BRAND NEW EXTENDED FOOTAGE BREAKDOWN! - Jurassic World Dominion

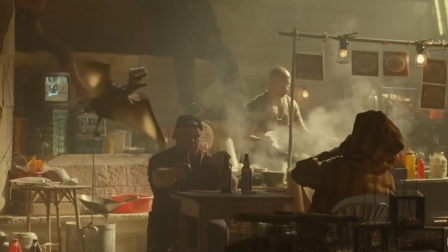The scene continues onwards as we see a much younger person, possibly late teens or early 20s, make his way over to the caged up locusts,
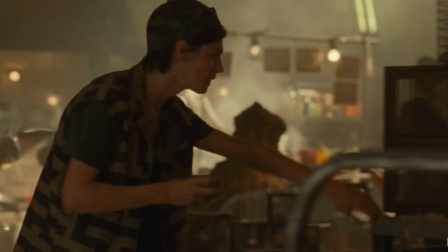proving further that these genetically created creatures are in Europe and have already been seized and captured,
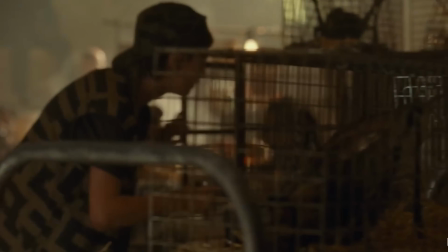possibly even sold on as food.
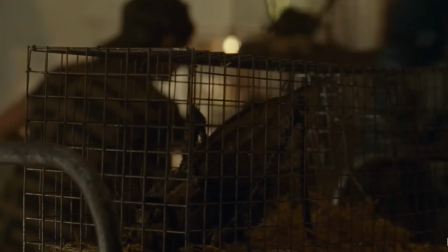Now, we did already see this specimen in the final form of the movie, but we didn't really get to see it from this perspective and angle.
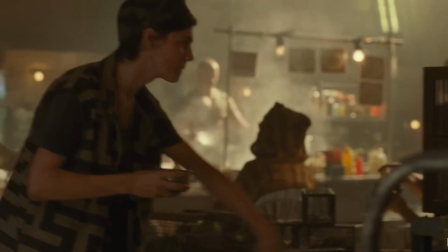Overall, this scene was actually really interesting in my opinion. I love the Dimorphodon attempting to fly away, but he is chained to his post.
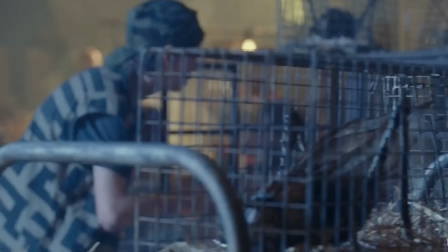I love the attention to detail on the TV, making it blend in even more.
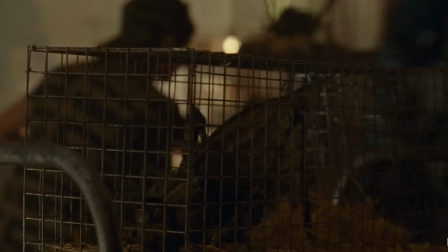And I love the way the camera continues to pan and follow the young guy and then stops on the locusts,
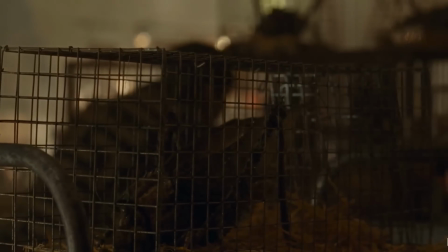proving that this threat is a main part of this world and is with them no matter where they go. The
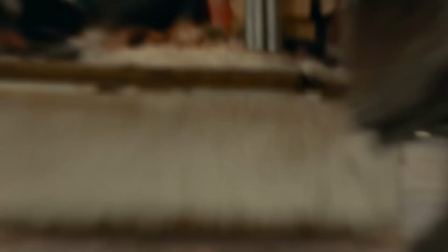next few bits of footage shows very slightly different extended shots that maybe add possibly a second or less to the respective scenes shown.
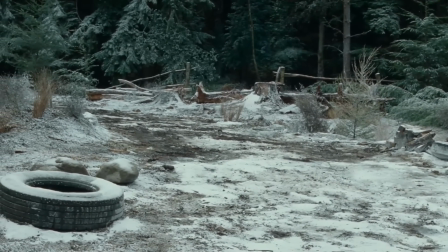There's also some slight colorization changes made, as we can see here in Utah, just before announcing the return of Dr. Grant.
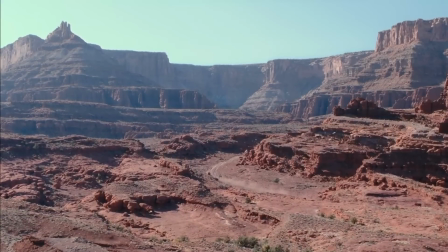We can see it's got more of a bluish tint to it rather than an orange and contrasting hue in the final cut.
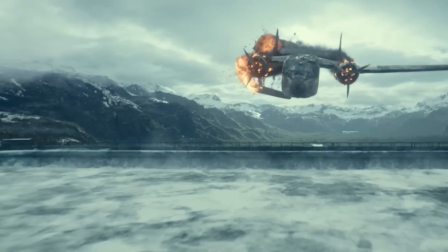However, the next scene change would be the one that seems to be filmed from the helicopter.
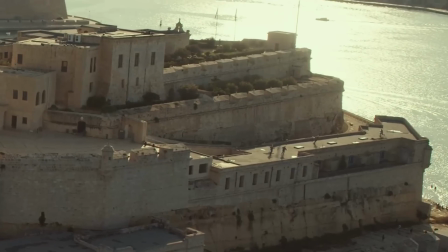Here we can see that on the architecture of Valletta, Malta, there are some CIA personnel that are running into position on a rooftop.
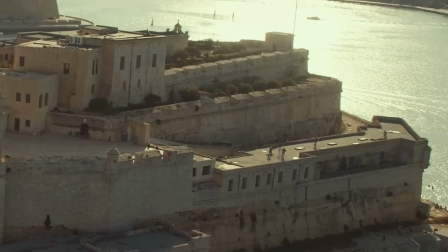I would assume that this shot would have been used just before the truck carrying Introciraptors crashed and entered the tunnel.
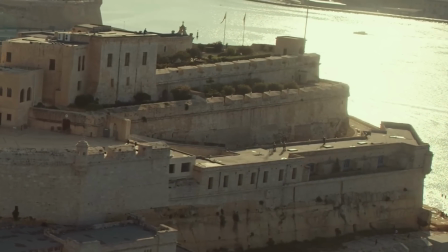This would have shown everyone getting into position,
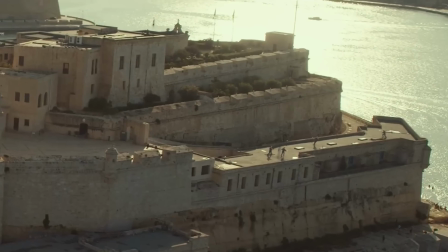and probably explained a little bit more that this was a better and more coordinated procedure by the CIA and the French intelligence.
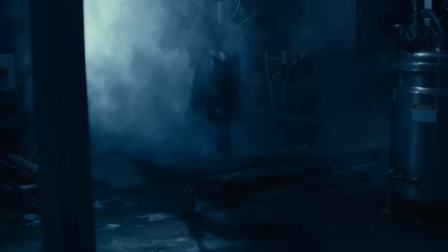Moving along now, we have some extended looks at Beta. Whilst it was tricky to make out the different shots used in this clip versus the final cut of the movie,
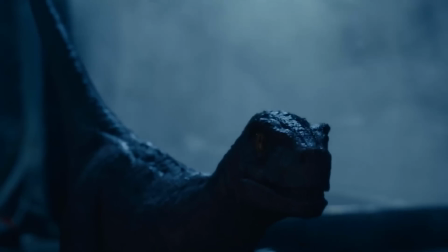we do in fact get more close-ups of Beta as she starts roaring, looking just off center from the camera.
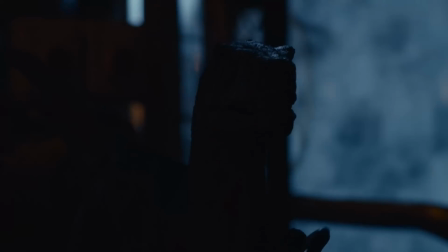Since this is coming from ILM,
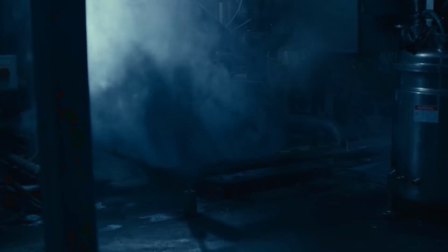it makes perfect sense as to why there are some extended shots like these that are used and have a huge focus on how good these dinosaur models look.
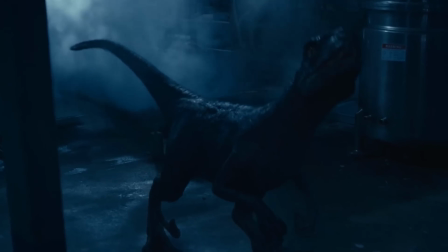In this brand new extended shot of Beta,
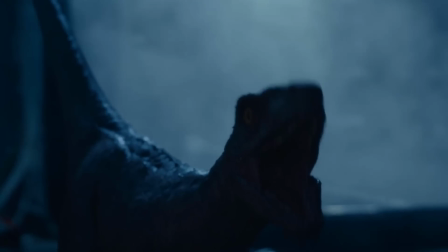it's clear to see how much detail went into her CGI model here, and it's something that I really enjoy just looking at.
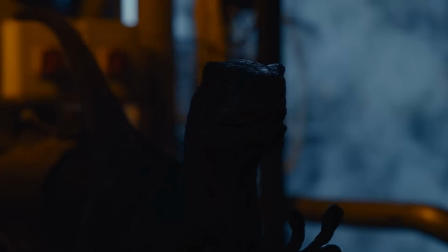Somehow, people with computers were able to bring this thing to life on the big screen.
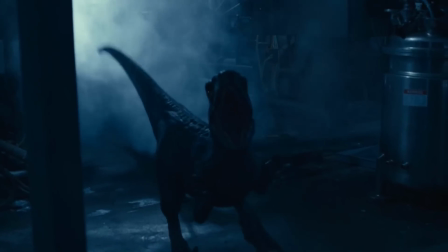It also shows off Beta doing a more threatening display that allows the audiences to understand that velociraptors really are lethal from a young age,
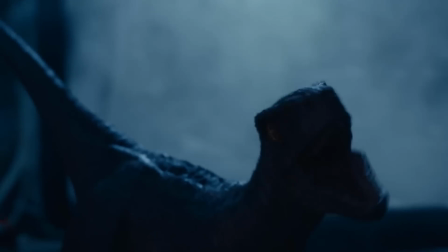as mentioned by Muldoon back in 1993 during the first movie.
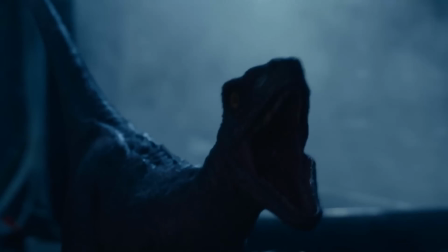But it is a shame that a few shots from this scene were removed, as I believe that it gives Beta a little bit more character to her.
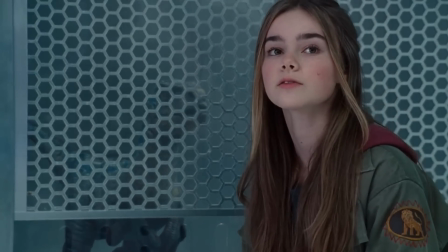Continuing onwards with the clips and continuing with Beta,
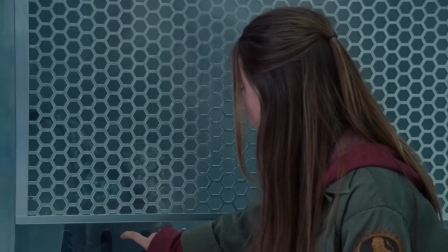the camera draws focus on Beta in this clip to make it much easier to make her stand out behind the hex-styled barrier, again putting more emphasis on her model and design, something we also didn't get to see in the final cut of the movie. However, now we move into the final and arguably best scene of them all.
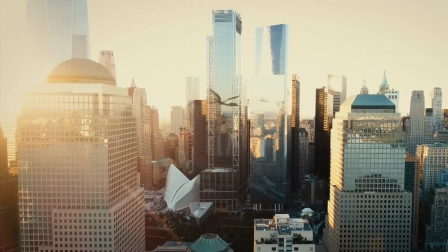Well, to me it's my favourite, and hopefully you'll understand why.
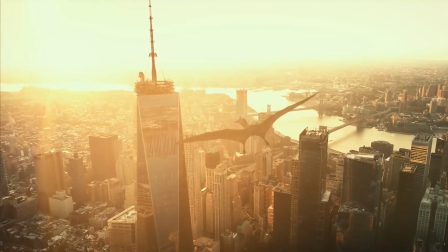In this clip, we get a different perspective and an extended look of a Quetzalcoatlus flying through the skyline of New York City.
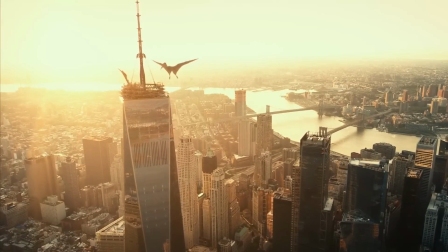In the previous trailers, featurettes, and the final movie, we see two Quetzals nesting at the top of the One World Trade Center,
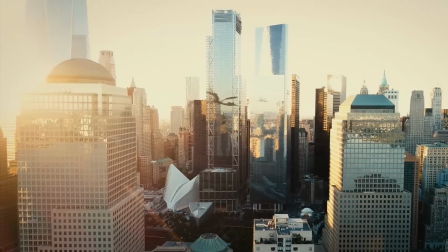which took me by a huge surprise when we first saw this scene during the original Jurassic World Dominion trailer.
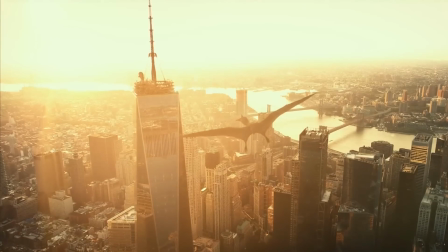So much so, I was hoping to see a lot more stuff like this, but sadly we didn't quite get to see that.
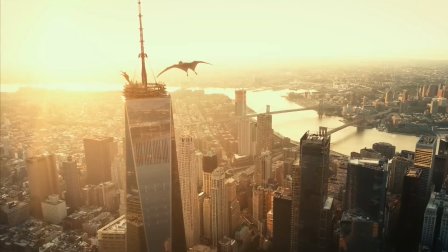But now, we finally have an extended look of this scene that follows the Quetzalcoatlus soaring through the sky,
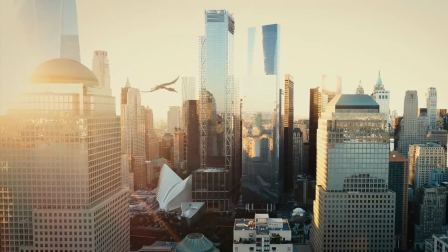in amongst the buildings, before then cutting to the scene where the flying reptiles lay rest on top of the building.
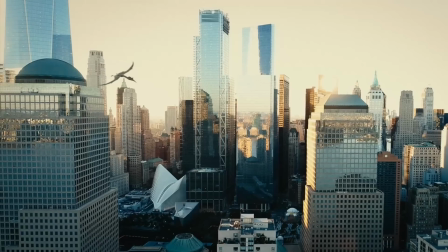Everything about this shot is just so elite, from the reflection in the glass to the graceful beast gliding through the sky.
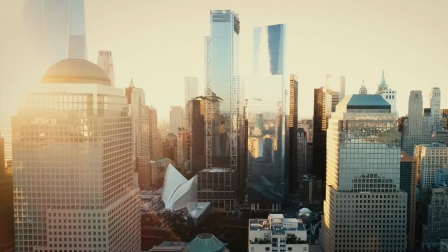It's a shot that has, once again, blown me away, and I'm gutted we didn't get to see this in the movie.